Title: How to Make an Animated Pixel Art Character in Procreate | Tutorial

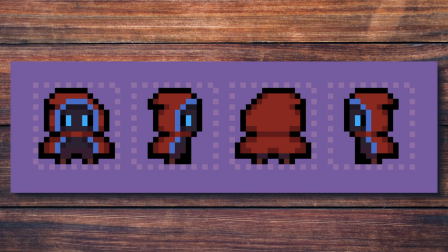(0:01)
Hey everyone, Itay Manero here, and in this video, I'm going to show you how to make a walking animation of a pixel art character in Procreate. So let's jump right into it.
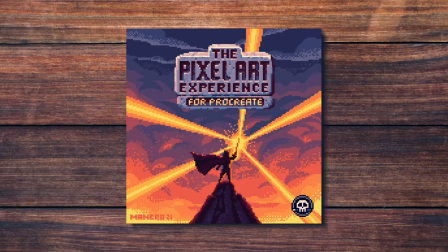(0:14)
In order to achieve this, I'm going to be using the Pixel Art Experience brush set for Procreate.
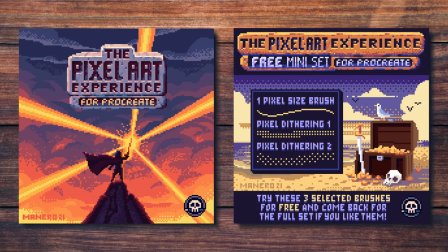(0:19)
You can find it along with a free mini version for you to try out on my Gumroad page through the link on the top right corner of this video or in the description below.
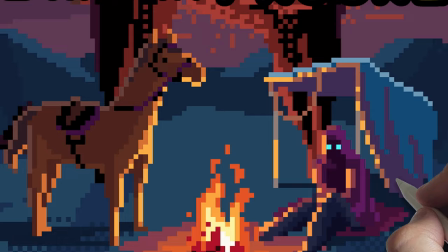(0:28)
This is not going to be a full tutorial on how to do pixel art in Procreate.
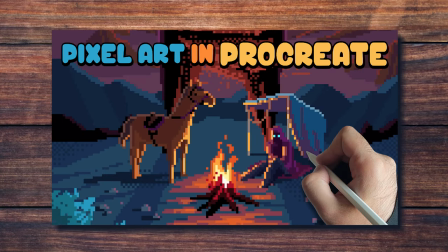(0:32)
I already have an in-depth video about it on my channel, so make sure to watch that if you need to.
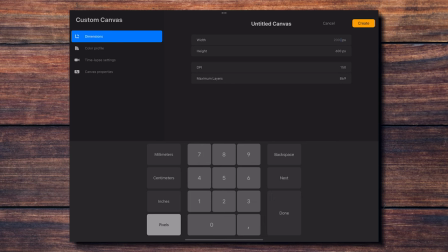(0:38)
The first thing I'm going to do is to create my canvas. I decided that I want my character to be around 16 pixels tall and wide, so I'm going to create a 24 by 24 pixels canvas to have a bit of extra room to work with.
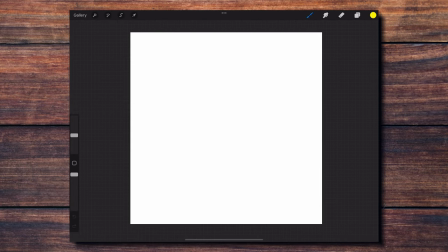(0:52)
The second thing I need to do is to set up a 1 pixel sized grid, using the built-in drawing guide in Procreate.
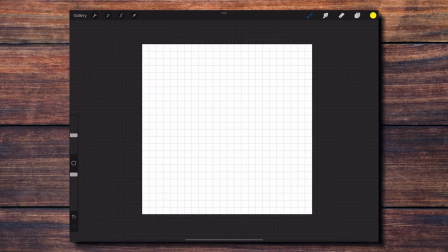(0:58)
This will allow me to see where each individual pixel is going to be placed on the canvas before I draw, which is going to be very helpful.
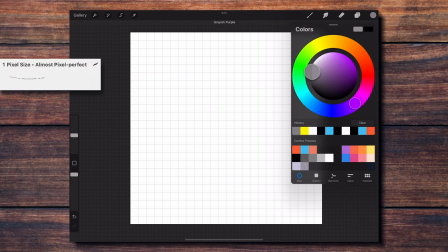(1:05)
For this entire tutorial, I'm only going to be working with the 1 pixel size brush from the Pixel Art Experience brush set.
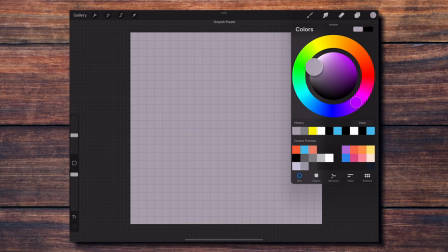(1:13)
I'm filling the canvas with a neutral color to get rid of the pure white, and then I'm drawing a 16 by 16 pixel square made by pixel dots.
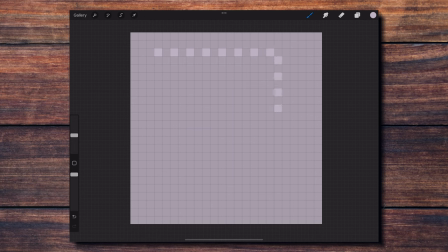(1:21)
This is the area I want to make sure to not surpass when creating my character.
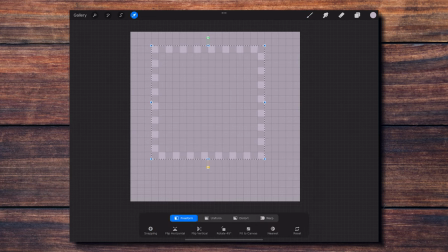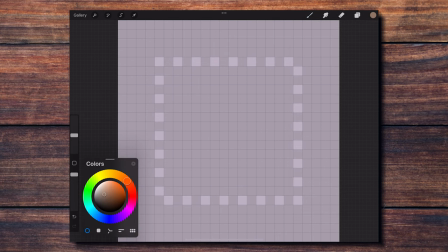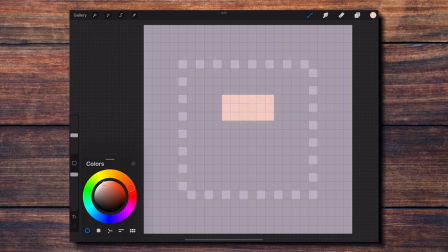(1:36)
Now I'm starting to explore what the shapes and colors for my character are going to be. At this stage I'm using any colors, as long as they allow me to distinguish the different parts of my character. You will see how I'm changing the colors and shapes many times, because I'm just allowing myself to explore.
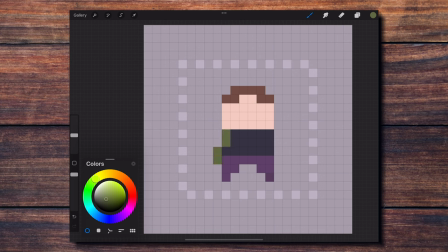I decide that I want my character to be wearing some sort of cloak with a hood.
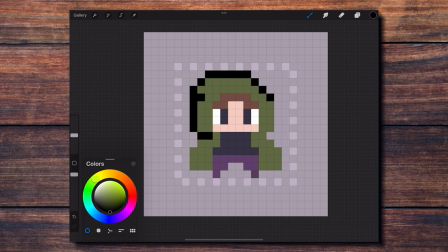(2:09)
Once I have the general shape, I use pure black to outline my character so that it stands out more. Here you can see how I'm searching for the final colors for my character.
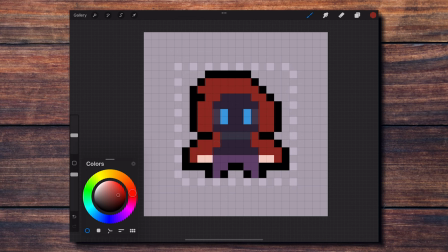And then I add a bit more depth by adding shadows and highlights.
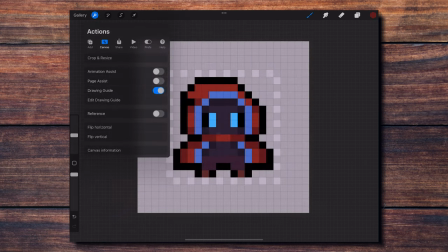(2:44)
With the front view of my character finished, I activate Animation Assist in the Actions menu.
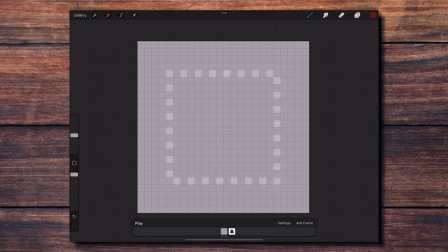(2:50)
This will allow me to add different frames to my character to create a simple walking animation. One important thing to know is that each layer we create in Procreate corresponds to one frame in the timeline.
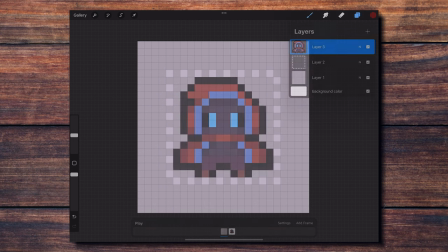(3:00)
But if you create a group with more than one layer in the Layers menu, it will count as a single frame. Using this method, I create a group with my color base and the dotted square, and by clicking on the first frame in the timeline,
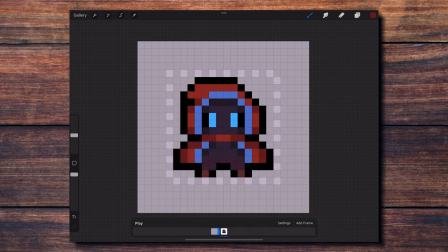(3:13)
I establish it as a background. This will make the background permanently visible in all the frames for my animation. Now I duplicate the layer with my character to create the second frame for my walking animation, and I'm going to modify it to make the character take one step forward. For this I'm lowering the right leg, and also placing the left leg behind.
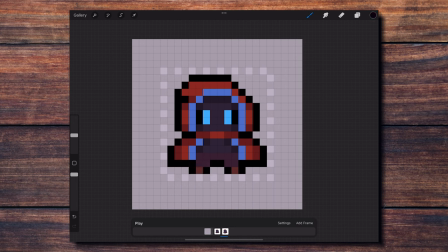(3:33)
I'm also using the selection tool to move different parts of the character. For example, I'm lowering the whole head by 1 pixel to make it look like it is bouncing due to the movement of walking. By the way, I didn't mention it, but I recommend disabling the onion skin feature in the Animation Assist settings, because for pixel art it can be pretty annoying.
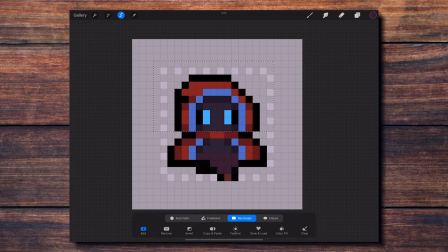(3:51)
With this frame finished, I can duplicate it and flip the legs horizontally to make the character take a step forward with the left leg. And I'm also lowering the head by 1 pixel in this frame.
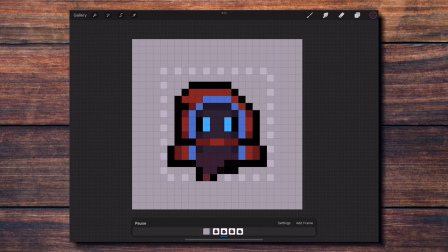(4:02)
Notice how in between the two frames where the character is taking the steps, I've also duplicated the first frame with the character standing still, and that is what will create the illusion that the character is walking. Now I'm modifying the cape, so that it also looks like it is moving a bit when the character is walking.
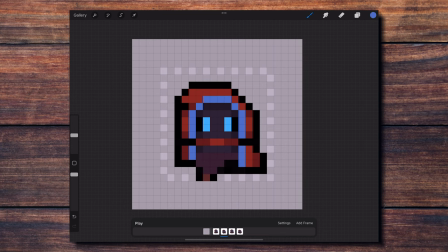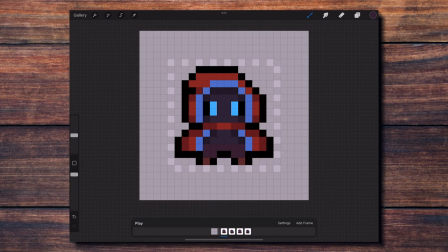(4:29)
With the front view animation finished, I'm going to expand my canvas so that I have room to work on the back and the side views.
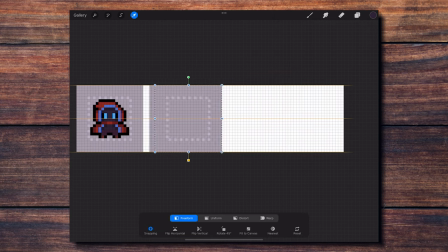(4:37)
I duplicate the background and the dotted square to fit 3 more views of my character, and then I crop the canvas to the size I need.
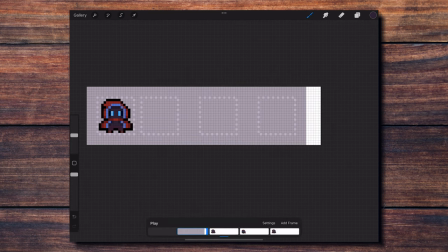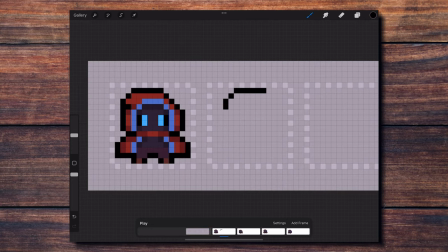(4:52)
Then on the same first frame where my front view animation is, I'm using the front view as a reference to draw the character in the side view. because I already have established the final colors and shapes.
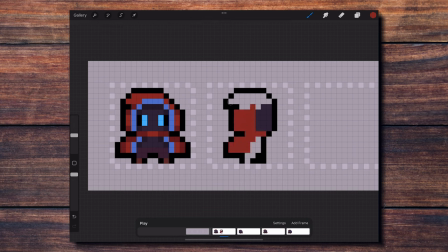(5:07)
I don't need to explore anything anymore, and I'm just making sure that the side view corresponds to what I have in the front view.
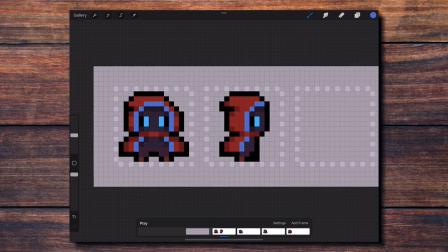(5:20)
Now I copy this side view, and I paste it into all four frames.
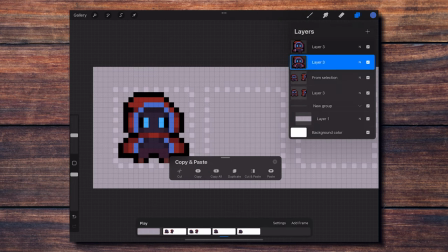(5:24)
The idea is to modify the frames as needed, to make the walking animation from the side, following the same process as for the front view.
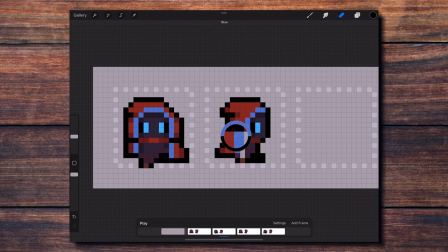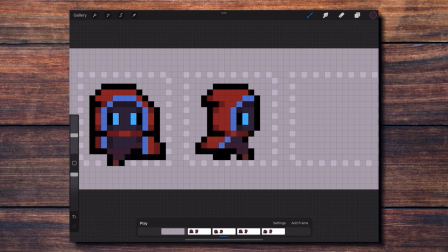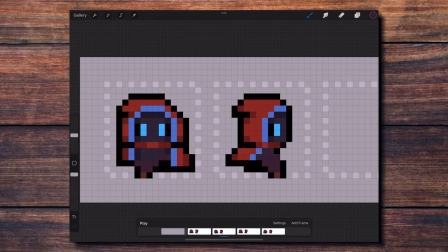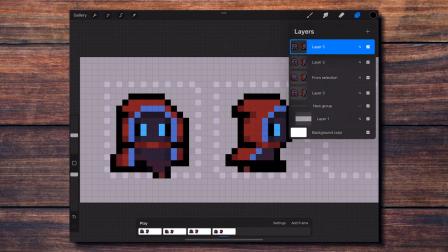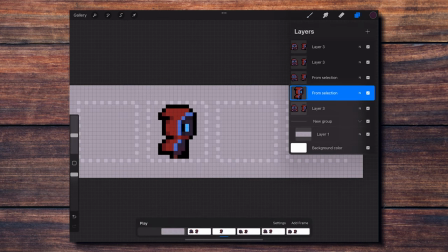(6:20)
The cool thing is that I can just duplicate the whole side animation and flip it horizontally to create the other side.
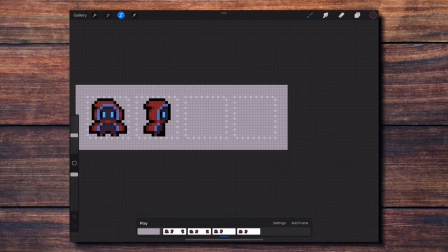Finally, I'll copy the front view to create the back view animation.
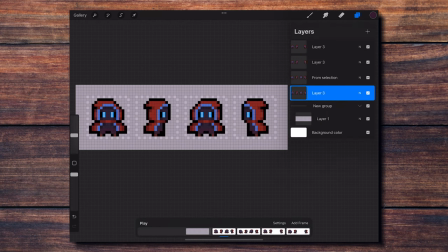(6:39)
All I need to do is to modify the four frames so that it looks like we are looking at the character from behind.
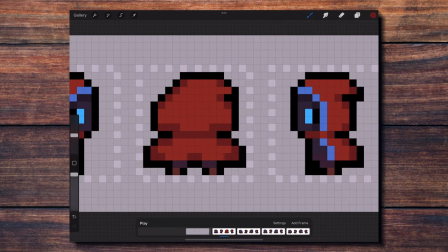(6:46)
And for that, I'm painting on top of the face and the chest areas to make the full cloak from the back.
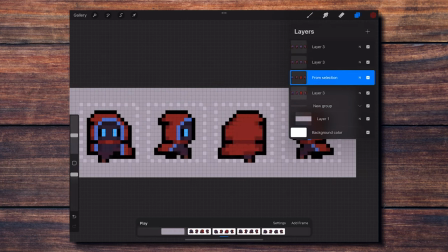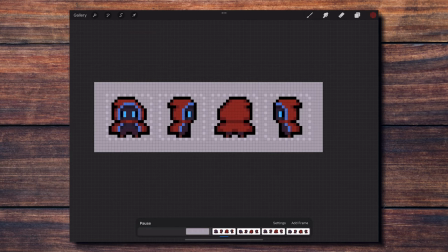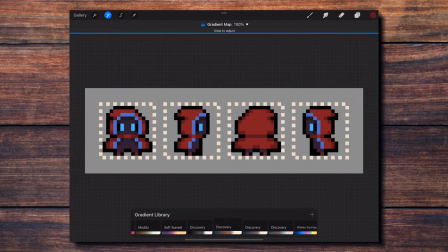(7:02)
With the four views full animated, I decide to change the color of the background to something that makes my character pop more.
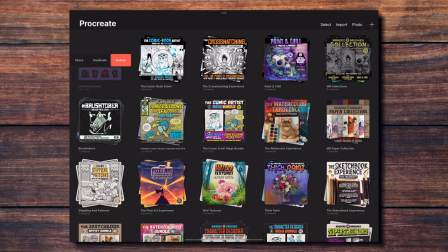(7:13)
The final step is to duplicate the canvas with my animation to make sure we have a backup copy, and using the duplicate,
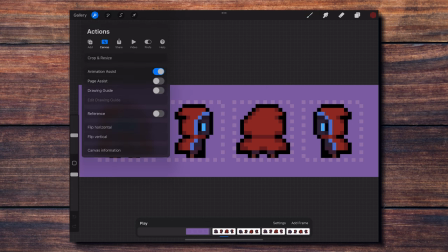(7:19)
we are going to enlarge our animation to something that will allow us to share our pixel art on social media.
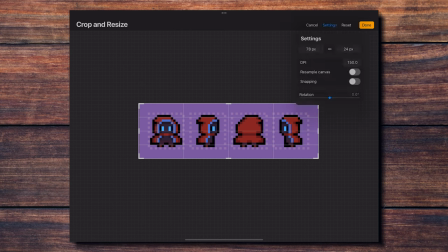(7:25)
It's important to do this, otherwise the final export will look blurry outside of Procreate. To achieve this, I'm resizing my canvas to something like 3000 pixels wide, making sure first that the link symbol between the two numbers is activated.
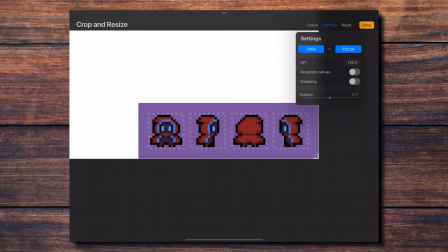(7:39)
This will allow us to resize the canvas proportionally to what we had. Also, make sure resample canvas is turned off.
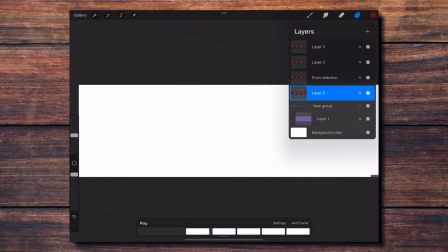(7:46)
Then you want to select all your layers by swiping to the right on each layer
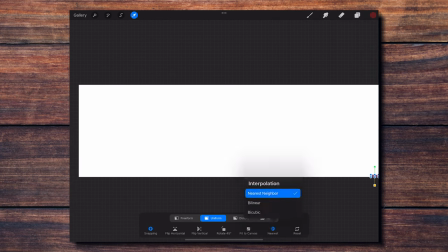(7:52)
and using the transform tool with the nearest neighbor interpolation selected. We are going to make our layer fit to the canvas.
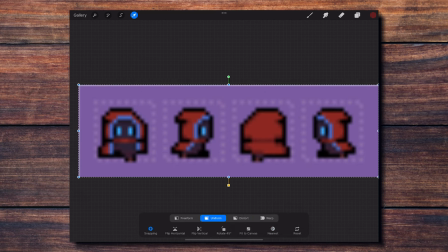(7:58)
It will look blurry at first, but it will turn crisp again as soon as you confirm the transformation.
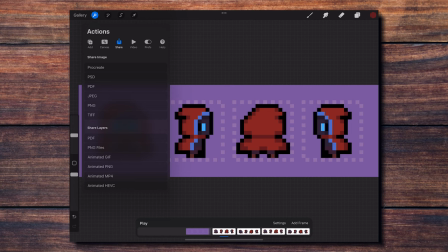(8:04)
Then you can export this animation by selecting share layers in the actions menu.
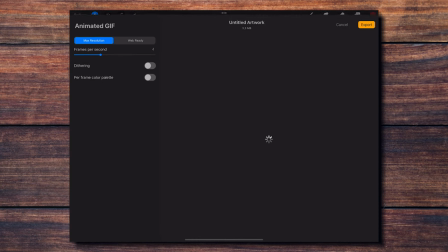(8:09)
I personally chose animated GIF for this occasion.